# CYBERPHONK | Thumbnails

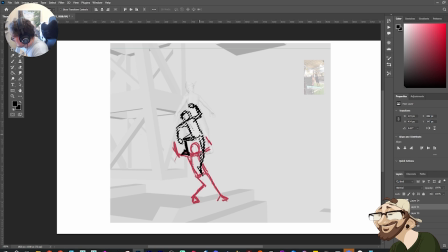There you go. Something like this.
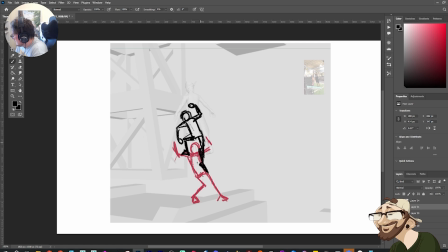I could have this leg kick out, so then it's more weight on that one shoulder, which is what's pressing him down. Could do something like this.
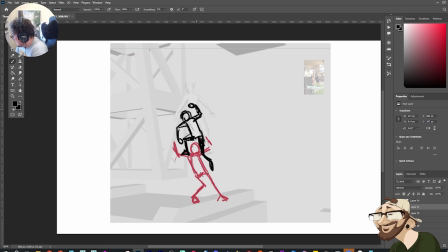Yeah, I think this will work a bit better.
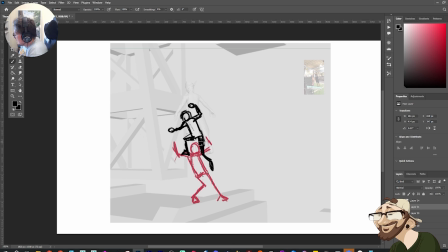Just feels like there's more weight being placed on him now. And we can still see his face kind of in between, so he'll be like, oh, kind of thing.
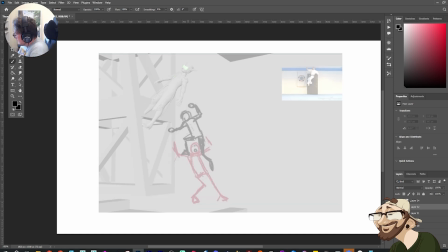We'll create the next one. So she's going to jump, and she's twisting in the air now. And I've got this reference on the side, so she's going to be slightly more... Line of action is going to be more like this.
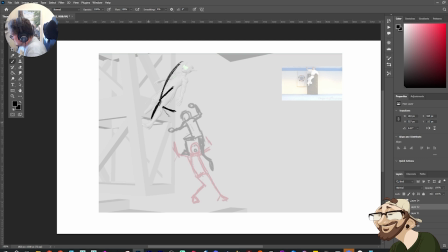I really want to build up that leg.
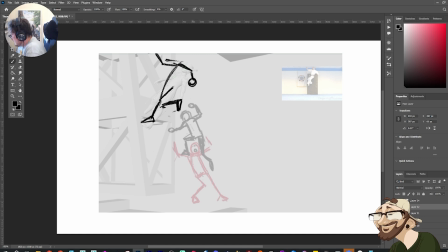I want to have that arm back slightly. And this arm slightly more forward. So she's twisting the body around.
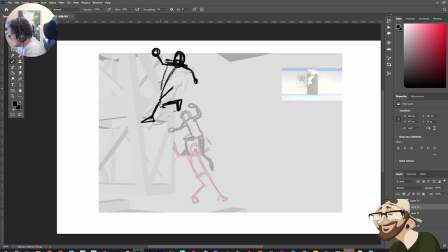So we'll see that leg here.
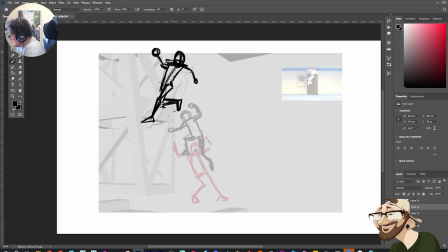So she's coming around like this, and then she's going to smack him in the head. I want to make this slightly more vertical. Or horizontal, sorry. As she comes around here.
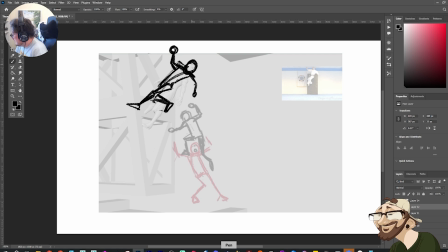Head will need to be slightly more upright. Something like this.
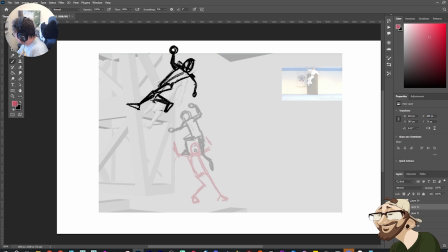And then he's going to be more twisted. So he's going to have turned around. His head's going to be... I want him to be slightly unstable. So he kicked and twisting around. He's probably going to lose his footing.
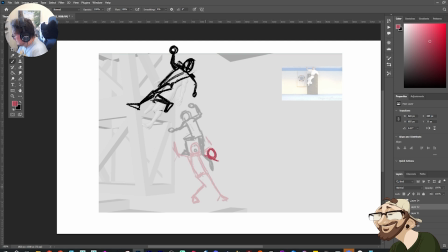So... just trying to think how I'm going to describe his... He's twisting around this way. His arm's going to be backwards. This arm's come around.
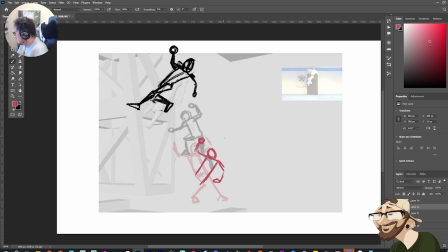This leg. So that's his right leg. So his right leg's going to be more like here. The other leg is going to be up here. He's going to try to catch himself.
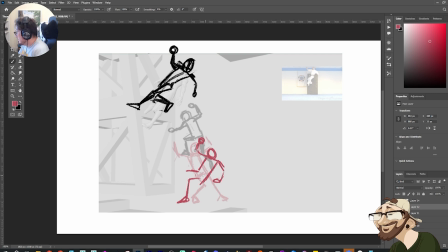Oh, it's hard because when she kicks him, he needs to be kind of... She needs to be lower. And she's going to jump off of this. Yeah, okay, I think I can make this work. So maybe something like this.